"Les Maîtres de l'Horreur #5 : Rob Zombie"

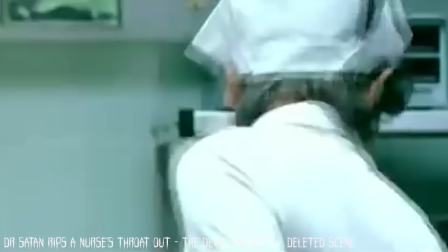Il se veut plus réaliste, plus axé sur ses personnages, leurs actes, mais surtout, leur humanité, et a donc dû éjecter le docteur Satan, initialement prévu, de cette suite.
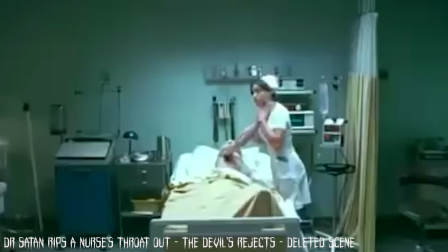Sa présence aurait gâché l'atmosphère humainement bien noire que Zombie essayait d'instaurer ici.
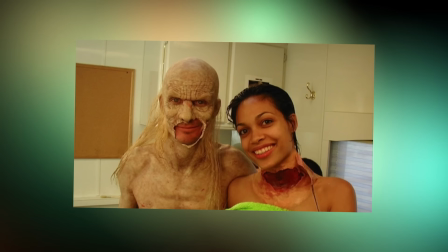Humaniser tes personnages en les confrontant à un authentique monstre fantastique n'est ni subtil ni réaliste Les personnages d'ailleurs,
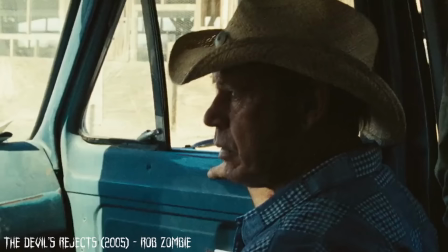malgré quelques dialogues un petit peu forcés pour les présenter comme cool ou impressionnant sont globalement mieux écrits,
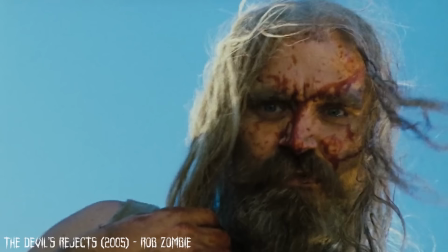plus complexes et ils portent plus que jamais le métrage et son ambiance sur leurs épaules grandement aidés pour cela par les différents
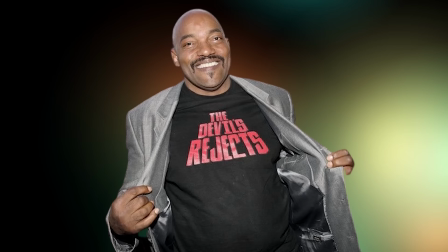comédiens Au casting du trio principal se sont ajoutés d'autres noms bien connus du cinéma de genre Ken Forrey de Dawn of the Dead,
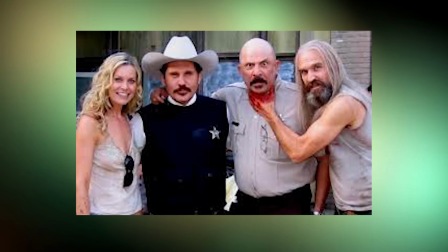le film préféré de Rob Zombie William Forsythe d'Il était une fois en Amérique avec qui Zombie voulait travailler
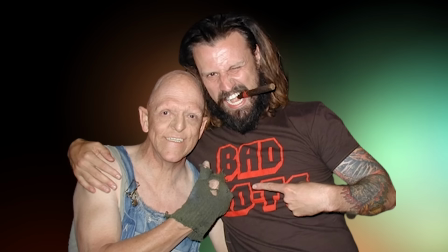et qui vient faire le lien avec le cinéma de Sergio Leone Michael Berryman de La Collina des yeux, etc. Donc, même s'il a voulu s'éloigner un petit peu de ses références horrifiques force est de constater qu'elle reste présente puisque Zombie choisit volontairement des comédiens liés, de près ou de loin, à ses influences Mais surtout, même si c'est plus maîtrisé ici le film peut tout à fait être considéré comme un empilage d'hommages et de clins d'œil parfois assez grossiers et les comparaisons que l'on peut faire avec d'autres films sont très nombreuses.
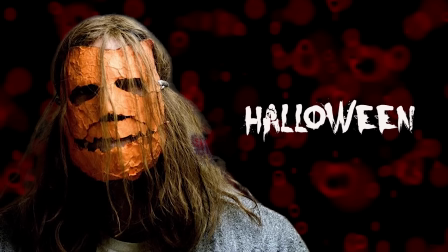Et ce n'est pas parti pour s'arrêter avec la suite, croyez-moi.
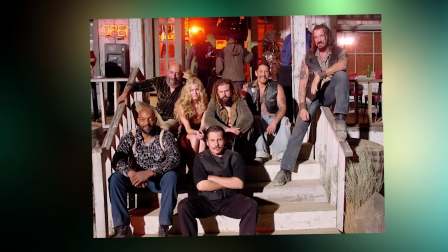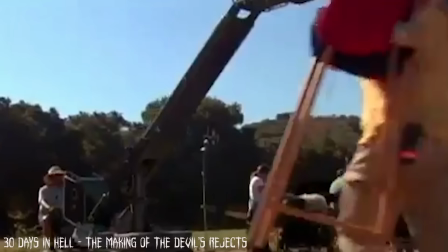The David's Rejects fut également un succès, qui rapporta à peu près 20 millions de dollars pour un budget de 7 millions.
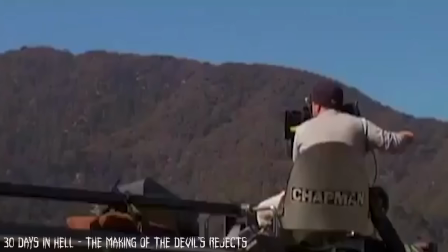Et malgré des difficultés à passer la censure, qui trouvait l'ambiance globale du film beaucoup trop dure, la distribution se passa mieux que pour le premier.
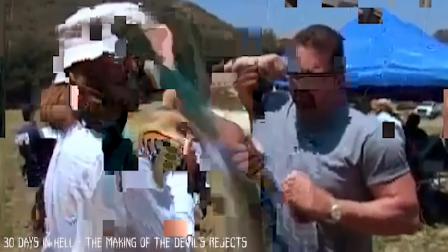Désormais, Rob Zombie est considéré comme l'un des futurs maîtres de l'horreur et certains producteurs commencent à s'intéresser à lui.
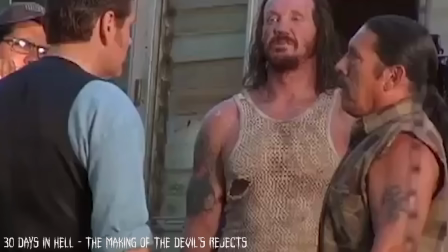Il est d'ailleurs considéré par des journalistes de l'époque comme membre du Splat Pack,
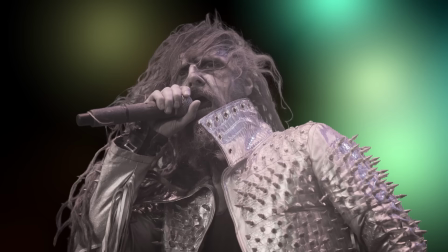terme inventé par Alan Jones, qui était un mouvement rassemblant des cinéastes réputés pour réaliser des films ultra-violents.
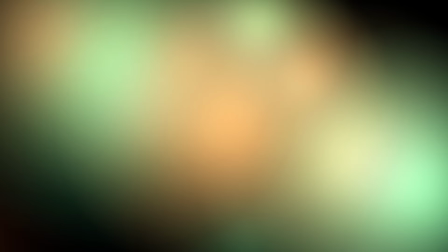Rob Zombie est donc souvent cité, de même que Alexandre Aja, Pascal Logier, Greg McLean, Eli Roth, etc.
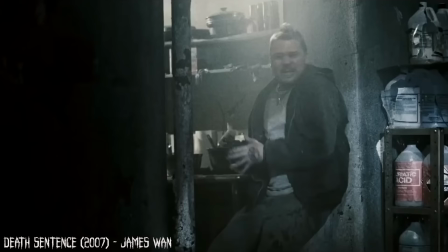Cette nouvelle vague de films d'horreur qui renoue en quelque sorte avec le cinéma d'exploitation continuera de se transformer et donnera par exemple le torture porn quelques temps plus tard.
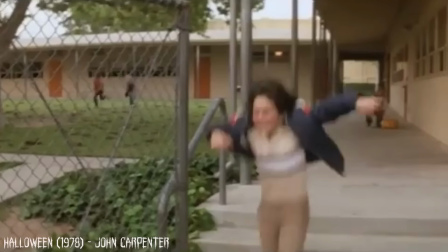Rob Zombie, lui, n'est pas intéressé par les torture porn, mais par la proposition que vient de lui faire Dimension Films, la boîte des frères Weinstein,
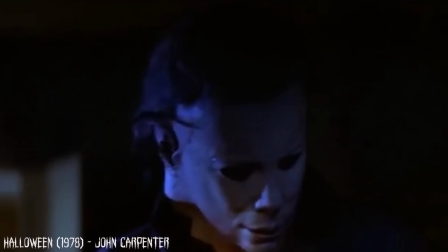à savoir scénariser et réaliser le remake de Halloween, le classique du slasher de John Carpenter. Nouveau contexte particulier car nous sommes en 2006 le massacre à la tronçonneuse de Marcus Nispel produit par Michael Bay a été un gros succès commercial,
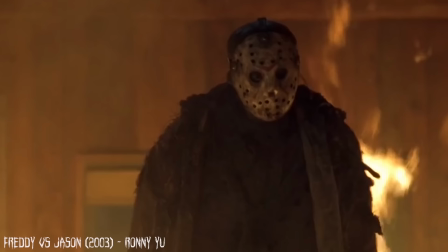de même pour Freddy vs Jason. Naturellement, aussi bien les frères Weinstein que le producteur historique de la saga Mustafa Akkad
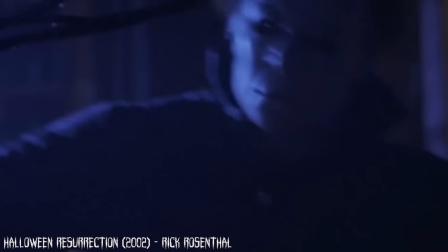jusqu'à son décès en 2005 cherchaient à exploiter Michael Myers d'autant que Halloween Resurrection,
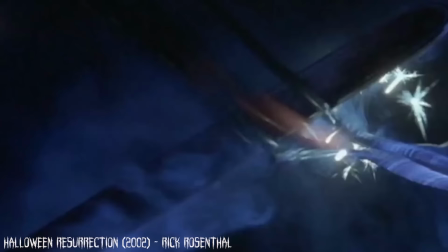dernier film de la saga en date à l'époque avait rapporté un peu de sous malgré son cuisant échec critique et donc après avoir annulé plusieurs projets qui semblait prometteur dont un crossover entre hellraiser et halloween qui aurait été scénarisé par kylev barker est réalisé par john carpenter
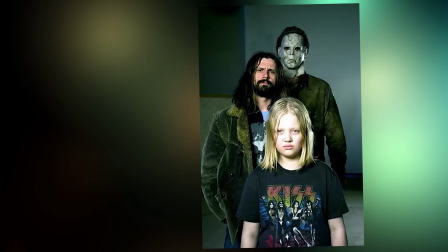et oui je veux voir ce film c'est vers rob zombie que les producteurs se sont tournés ravi car très grand fan du film de carpenter il accepta
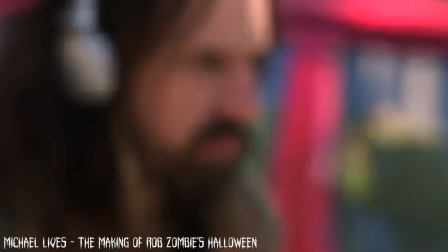avec la bénédiction de big john qui l'encourage à se l'approprier ainsi le grand défi du cinéaste fut de repartir à zéro tout en réinventant
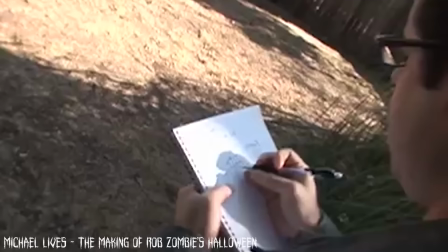le personnage de michael myers qu'il estimait avoir perdu de sa superbe au fur et à mesure des suites de plus en plus mauvaises et surtout qu'il
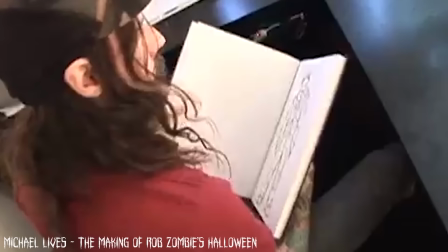j'ai plus du tout effrayant il décida de faire un mélange de prequels et de remake au premier film restant relativement fidèle à l'intrigue de base tout en y ajoutant l'enfance du tueur et notamment son environnement familial compliqué et ses débuts en hôpital psychiatrique et là déjà il y avait plusieurs
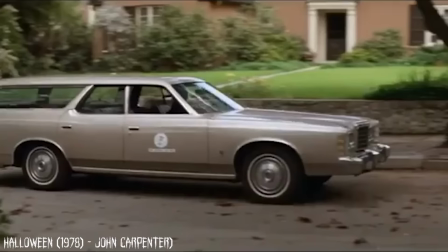choses à dire déjà le personnage de michael myers changer complètement d'aura et de signification avec cette approche chez carpenter Mayer,
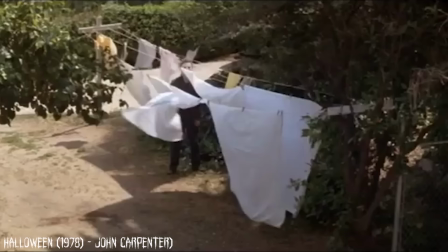c'était le mâle absolu, anonyme, qui tuait sans aucune raison, sans aucun contexte.
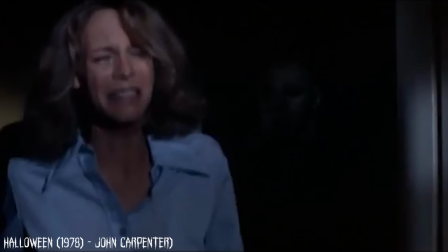C'était une allégorie, une métaphore, une ombre. Et c'était ce qui le rendait effrayant et beaucoup plus profond que ses multiples clones.
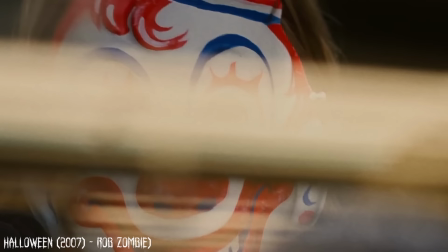Désolé pour toi, Jason.
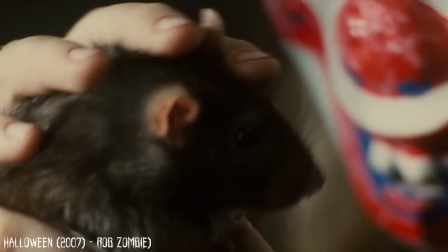En lui donnant un passé, une personnalité et même des raisons de tuer, Rob Zombie a donc radicalement transformé le personnage et est parti dans une toute autre direction.